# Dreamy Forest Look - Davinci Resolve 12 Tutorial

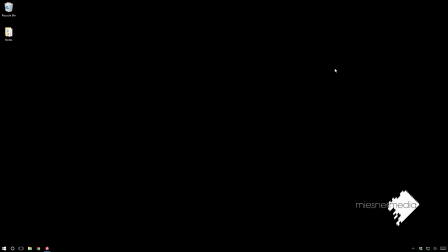Hello friends, my name is Theo, and today in this exciting Miesner Media tutorial, I just moved into a new house so I can be as loud as I want, so get ready for some action, and we're going to be taking a look at how to create a dreamy forest look. Now, if you're still starting out, or if you're like me and you're just kind of addicted to it, you like shooting outside in forests and other remote places because it is usually free.
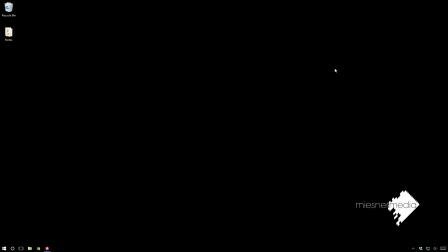But inside a forest, you can often get pretty terrible lighting conditions. So in this tutorial, I'm going to show you one look I used to deal with that. So without further ado, let's hop to DaVinci Resolve and get started.
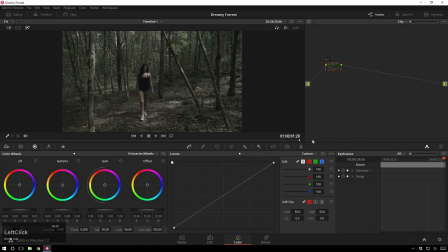So here we've got some footage, you know, pretty terrible looking, but I shot it so I can say whatever I want about it. Maybe it'd be good if it was a horror movie, but for now, the subject is kind of lost in all this other mess that is the composition.
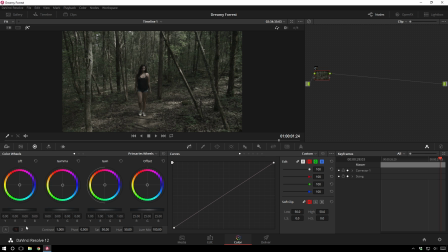So the first thing we're going to do is in this first node is we're going to create a quick and dirty sort of HDR thing.
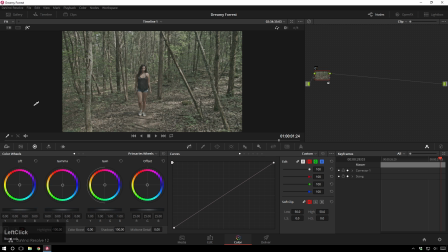Bring our shadows all the way up and bring our highlights all the way down. and then we can sort of redefine what goes where in our gamma. Then we're going to also add in some quick saturation here until it's, yeah.
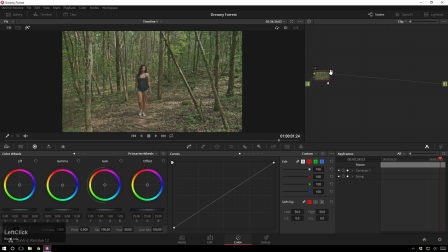So now that's nice and flat, super flat. So in the next node, I'm going to go over to our curve. I'm just going to adjust the luma. I'm just going to sort of start tweaking this around until our luma levels are a little bit more where we'd like them. so you can be pretty subtle here,
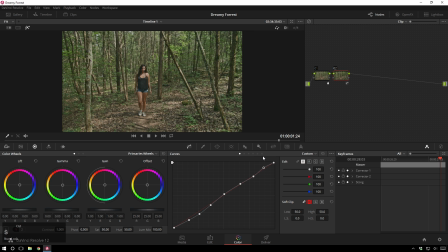but little movements can do big things. So there's quick before and after, so just sort of punching it back up a little bit. Now we're going to start to get into the fun stuff. So I'm going to hit Alt-S again, and this is going to be our subject highlight.
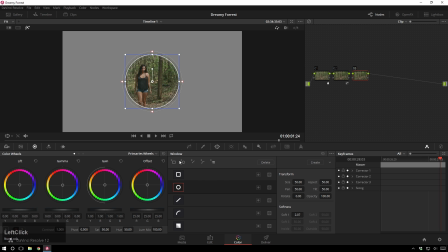So pretty standard stuff, add a circle qualifier, highlight the subject. Right now I've highlight mode turned on over here, which is also shift H, which is letting us see just what's going on in this node. We're going to turn that off. That's what it looks like. And we're going to feather the absolute dick off this.
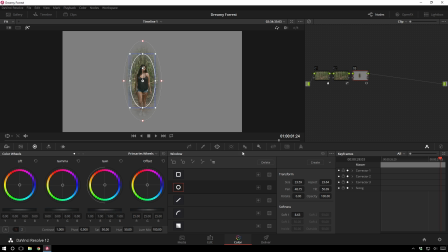So there's that. And now just because I know the shot a little bit, I'm going to go ahead and manually track it. So I'm going to go down to corrector three, circle window, turn on keyframing, add a keyframe just by nudging it.
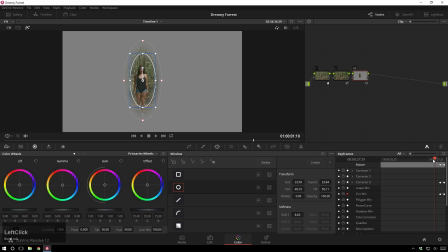Go to the end. so that's good. And now you'll probably end up tracking your shot, you know, with the actual tracker. But you know, this isn't something that we normally do in these tutorials. So here's just a quick little manual track for you.
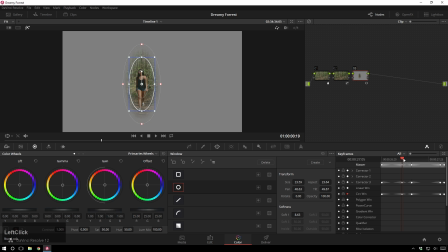Super easy with the auto key framing. It doesn't have to be perfect. It's just sort of a little highlight there.
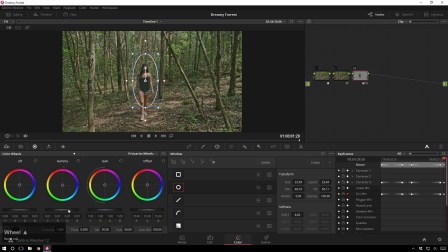So now I'm going to turn off highlight mode and bump the gamma up a little bit, the gain a lot, nudge the lift back down just a smidge so it isn't quite as poppy-outy, so we get some of that contrast back.
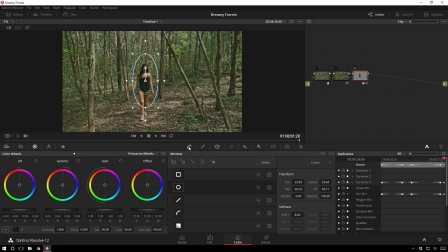Gamma up some more, sort of fighting between those, and now we can see we've already done a lot to bring our talent out. To bring it out a little bit more, I'm going to break the grade a little bit and go over do our hue versus saturation,
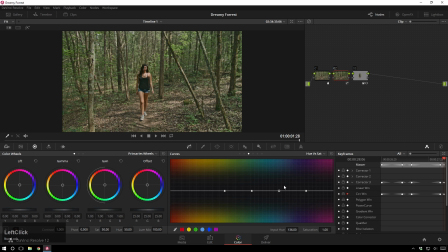and make your shorts pop, because let's pretend like we want them to. So now they're just a little bit more out there, and that's probably a bad grading decision. If I was really smart, I'd probably bring them down, just because it's sort of drawing our attention down there, but I think it looks cool. And since this isn't a real thing, I'm going to do whatever I want.